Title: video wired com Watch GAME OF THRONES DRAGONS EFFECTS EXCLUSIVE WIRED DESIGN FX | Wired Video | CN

Hi, I'm Mike Seymour from fxguide.com for Wired. It's one thing to create something that is computer generated and looks completely photoreal. It's another when there is literally no reference for that because the character is completely invented. In Game of Thrones Season 3,
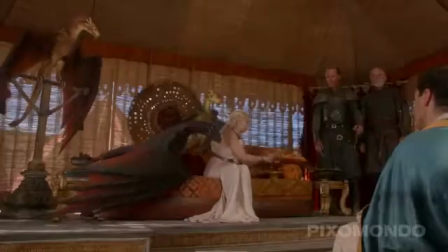26s
Pixomondo in Germany were tasked with the problem of producing some realistic flying adolescent dragons.
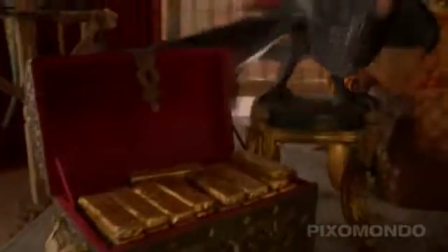33s
Now, the show has such high production values that the team set out to produce something that was not only cool, but physically plausible.
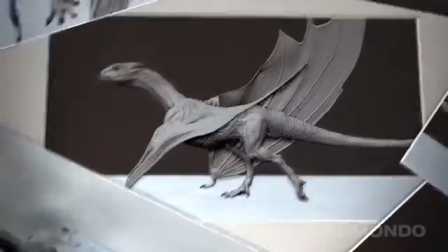40s
To do this, concept designs were developed that accounted for the adolescent proportions of the dragons, who had actually grown since Season 2. The bigger challenge, though, was making them fly believably. Just how do teenage dragons fly?
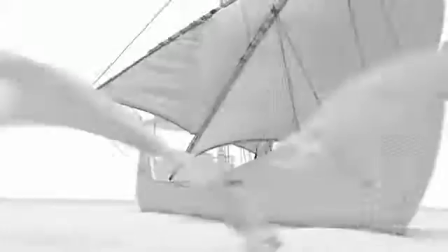55s
Clearly, there doesn't exist a fire-breathing mammal or some kind of flying winged creature that the team could reference.
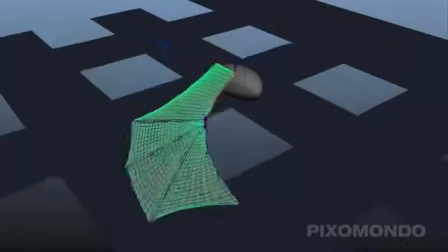61s
So they had to set out to work out, for example, the lift-to-wing ratios with digital wind tunnel simulations.
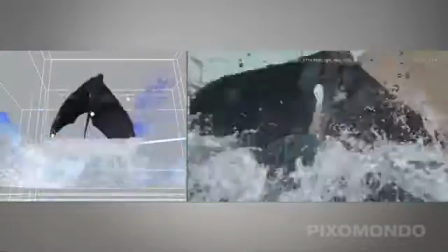67s
They also had to do water simulations and studied a variety of reference material. In fact, they ended up with a mix of an eagle and a bat.
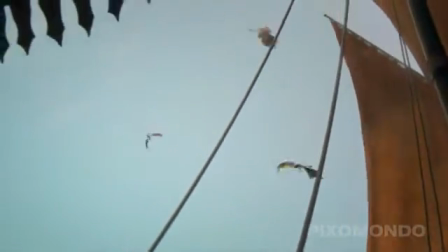75s
The eagle is used more for soaring, gliding motion, and more of a bat kind of motion when the dragons were taking off. This also had to be tempered, of course, with the fact that the dragons are not yet fully grown, so they needed to have a young, kind of energetic and slightly awkward appearance.
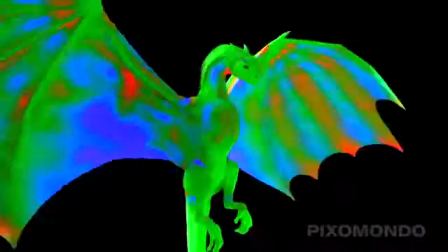92s
The most complicated part was really the animation. That hovering mode was always tricky because it shouldn't look too stable,
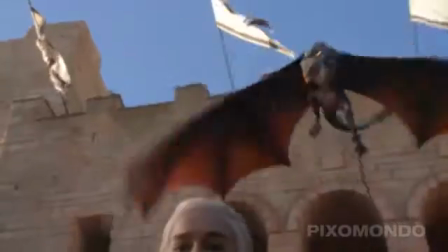101s
and so we had to have these wing flaps big enough to keep the body in position,
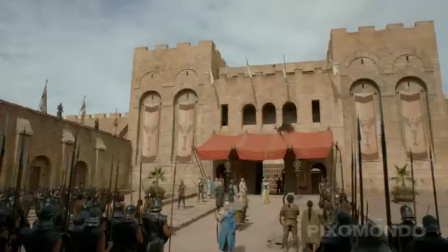107s
and to find that right amount of speed and wing flap size was very important for us to keep it believable. The final result is both a fan favourite and something that really sits very well with the immersive world of Game of Thrones.
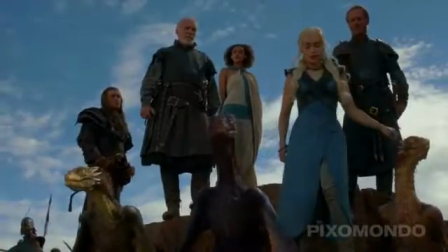123s
Of course, animation only partly solved the problem.
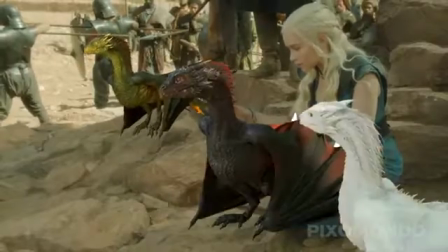126s
To fully solve it, they had to get very accurate lighting and really interesting interaction between the actors and the digital characters.
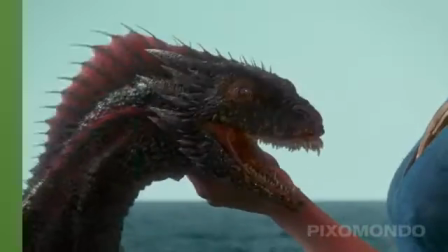133s
So I would say it is a very traditional approach. So they had a Staffy on set, so 3 Staffies for all the dragons.
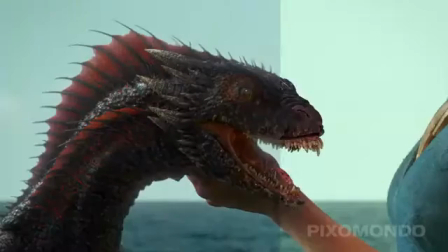141s
It was a great help for the actors to have a real puppet creature there standing in front of them to get an idea of how it will look at the end.
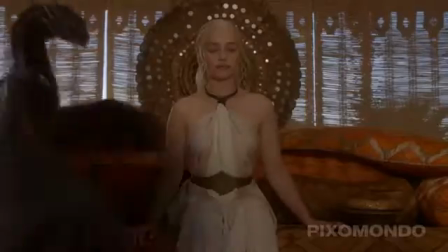151s
This was taken out of the frame, and then the shot was done with a tennis ball on a stick,
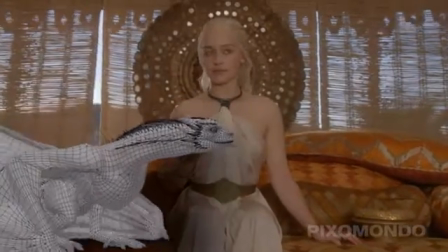156s
just mimicking what the dragon might do at the end, so to just give an eye line. The final solution delivered on the realism and the quality of feature film visual effects, but inside the constraints and timescales of episodic television. Well, if you want to learn more about the visual effects secrets behind some of the biggest blockbuster productions, be sure to subscribe. I'm Mike Seymour for Wired.